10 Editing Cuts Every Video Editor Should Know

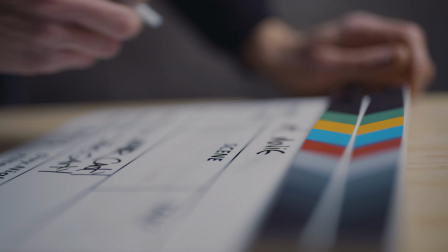Editing is where the magic happens. It's where all that hard work for production and shoot days gets laid out and put together to tell a story. In many ways, editing is invisible storytelling, and understanding the different types of cuts is key to mastering it.
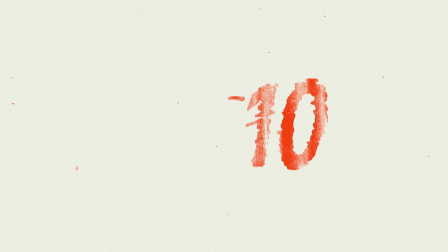So in this video, we're going to dive into 10 important editing cuts every filmmaker should know. So I don't think we can start this list without the most obvious cut of them all at number 1, and it is called, well, the cut.
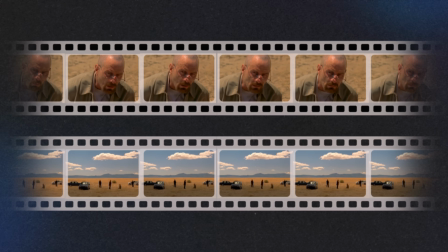The cut is an instant switch between one shot to another, including audio.
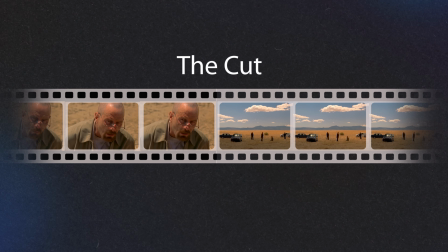You would have seen thousands of these as it's the most popular cut style of them all.
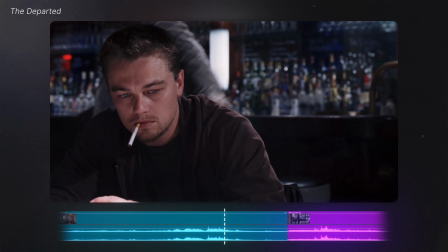Here you see we cut cleanly from this bar scene to this office scene, and we're ready to take on new information. Number 2, the jump cut.
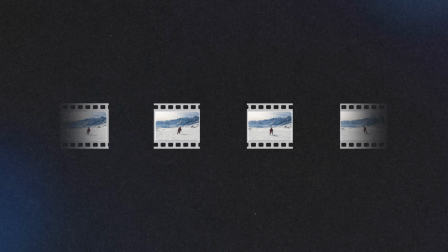This cut is when a segment of a shot has been removed and the separate ends have been spliced back together, making the shot feel like it has jumped in time. You may also see a lot of jump cuts in talking head videos like these on YouTube to help remove pauses and mistakes.
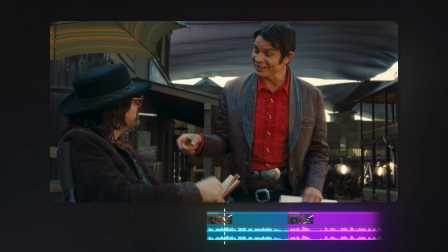In this Tarantino movie,
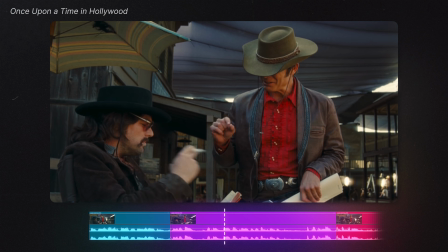the effect these jump cuts are having is showing the passing of time and that the characters have actually been speaking longer than the screen time being shown.
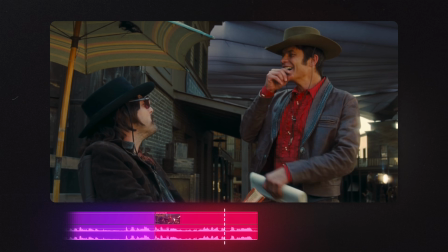Yeah. Let me tell you, I just got my part for sheer luck.
Number 3 is the match cut.
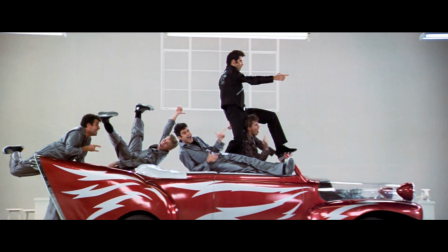The match cut is a cut that matches action, shape, color, framing,
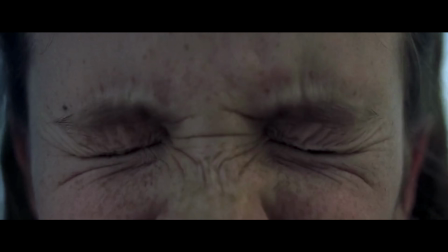or even audio of 2 shots, seamlessly bringing the viewer into the next scene.
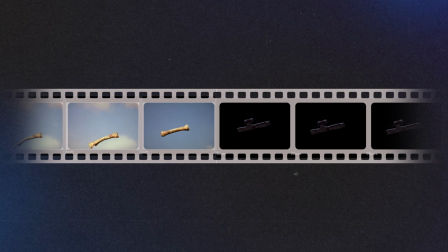The 3 types of match cuts are graphic with visual elements matching,
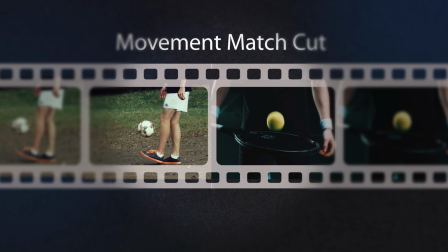movement with camera, character, or object movement matching, and audio with the sound matches between the 2 scenes.
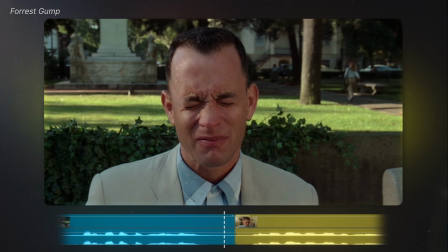Mama said they'd take me anywhere. She said they was my magic shoes.
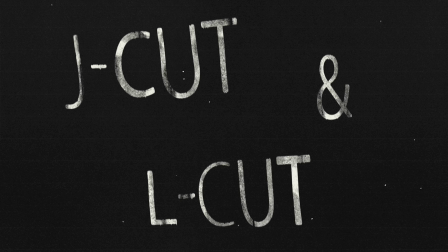Cuts number 4 and 5 is the J cut and the L cut.
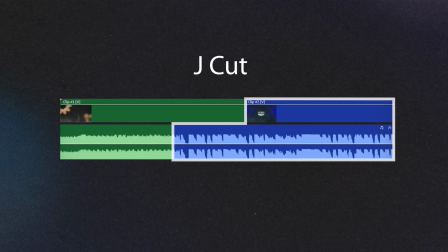A J cut is when the audio from the next scene starts before the video cuts, so the viewer hears what's coming before they see it.
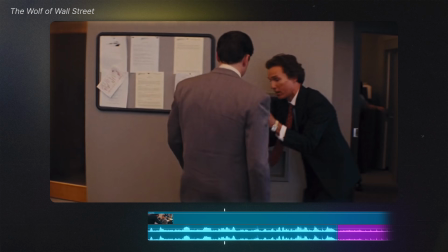Here is a popular J cut from The Wolf of Wall Street, where we begin to hear Matthew McConaughey beating on his chest, leading us into the lunch scene before we visually see it.
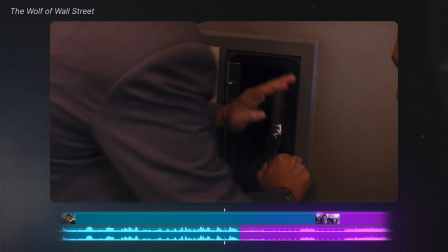Shut it! Shut
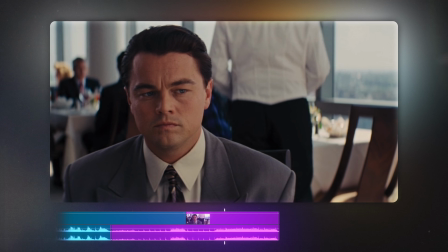And now I realise a lot of my examples all contain Leo DiCaprio. That was not intended at all.
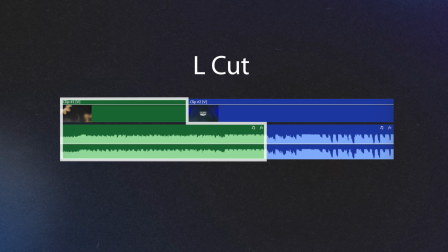An L cut is the opposite. The audio from the current scene continues even after the visual cuts to the next. You're still hearing a line of dialogue or ambient sound as you're already seeing the new shot.
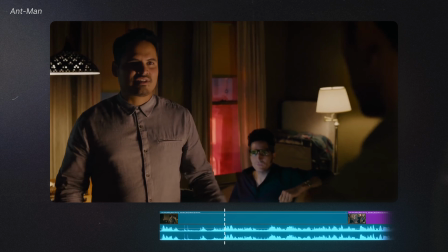This L cut from Ant-Man continues the character's dialogue while we're visually seeing a reenactment scene, bridging the 2 together.
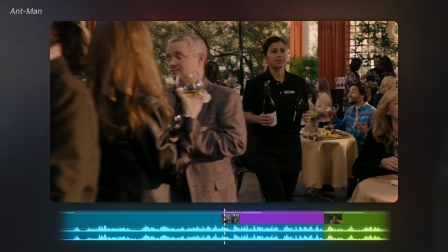But there was a rosé that saved the day. It was delightful. And he tells me about this girl, Emily, that we used to kick it with.
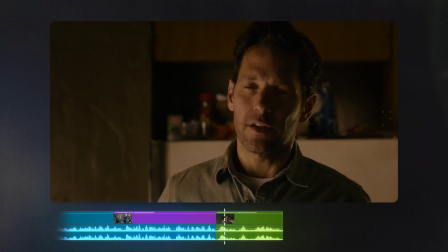It was actually the first pair of boobs that I ever touched. It's the wrong details. It has nothing to do with the story.
These cuts are incredibly useful because they create a smoother, more natural flow between shots, especially in conversations. They let editors guide the audience's attention, build emotional impact, and instead of just feeling like a hard stop, the J and L cut make the film feel more immersive. All right, number 6, the fade. The fade is a classic, and it's when a shot dissolves or fades to or from a solid color. And that color is most commonly black, whereas a fade to white might be used to show the character dying or in a dream.
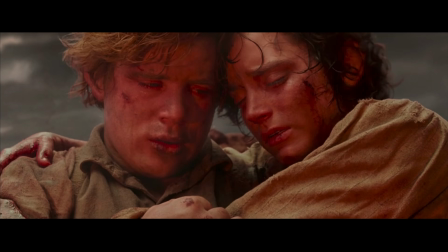Fades are commonly at the start or the end of the film, and they symbolize the beginning or the end of a story. Now, similar to the fade is the next transition we have, and this is the dissolve. This, instead of fading from a color, we just fade to a new shot. The dissolve is commonly used to show a passing of time either within a scene or from one scene to the next.
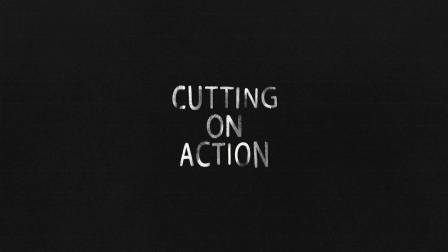Number 8 is cutting on action. Cutting on action means just that. You cut during the character or object's movement.
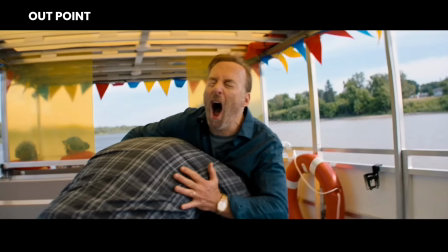Basically, when the out point of shot A matches the in point of shot B, it creates a seamless transition.
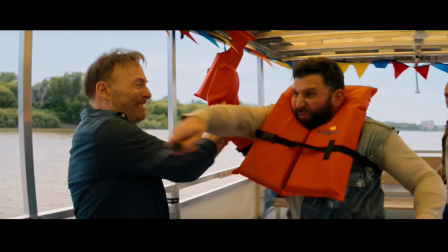Cutting on action is another very common technique used by editors, and it helps make the cuts feel smoother and more natural to the viewer.
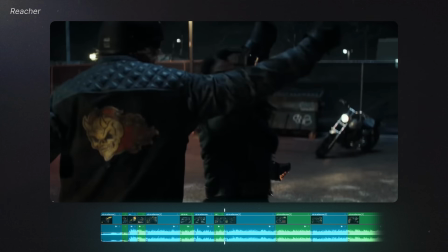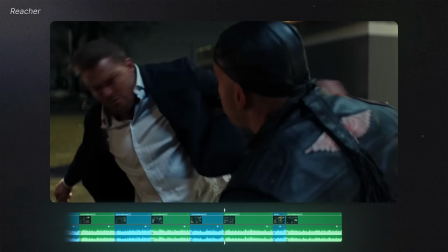Number 9 is cross-cutting. Cross-cutting is when the editor is cutting back and forth between multiple scenes, usually at the same time. This is a common technique used in thriller-style movies.
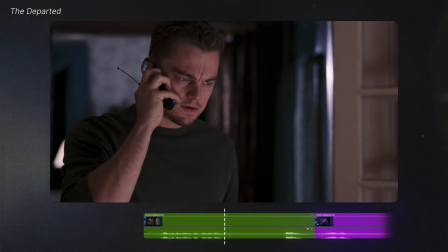It can be used when maybe two characters are on the phone to each other and you're cutting to and from each character.
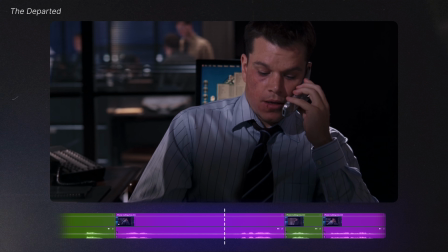So it is you.
What cross-cutting allows you to do is to easily tell your two stories that are happening at the same time.
This is Sergeant Sullivan.
And lucky last, we have the smash cut. And this is exactly as it sounds. It's a harsh, abrupt cut from one scene to the next with contrasting visuals and audio.
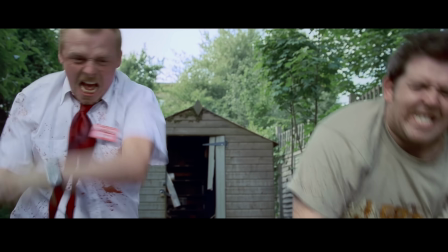An example of a smash cut could be a loud, chaotic scene that suddenly cuts to a quiet, simple one.
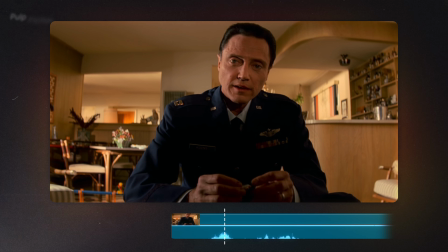Little man, I give the watch to you.
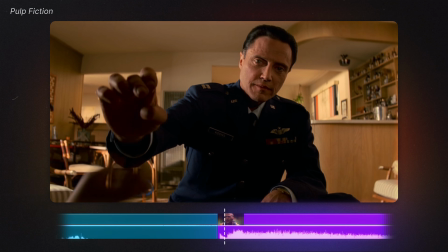There we go, that's 10 common editing cuts you can use to help with your storytelling. To really maximize the impact of your edits and cuts, take the time to plan and storyboard them before you go out shooting. If this video helped you at all, subscribe below and I'll see you in the next one.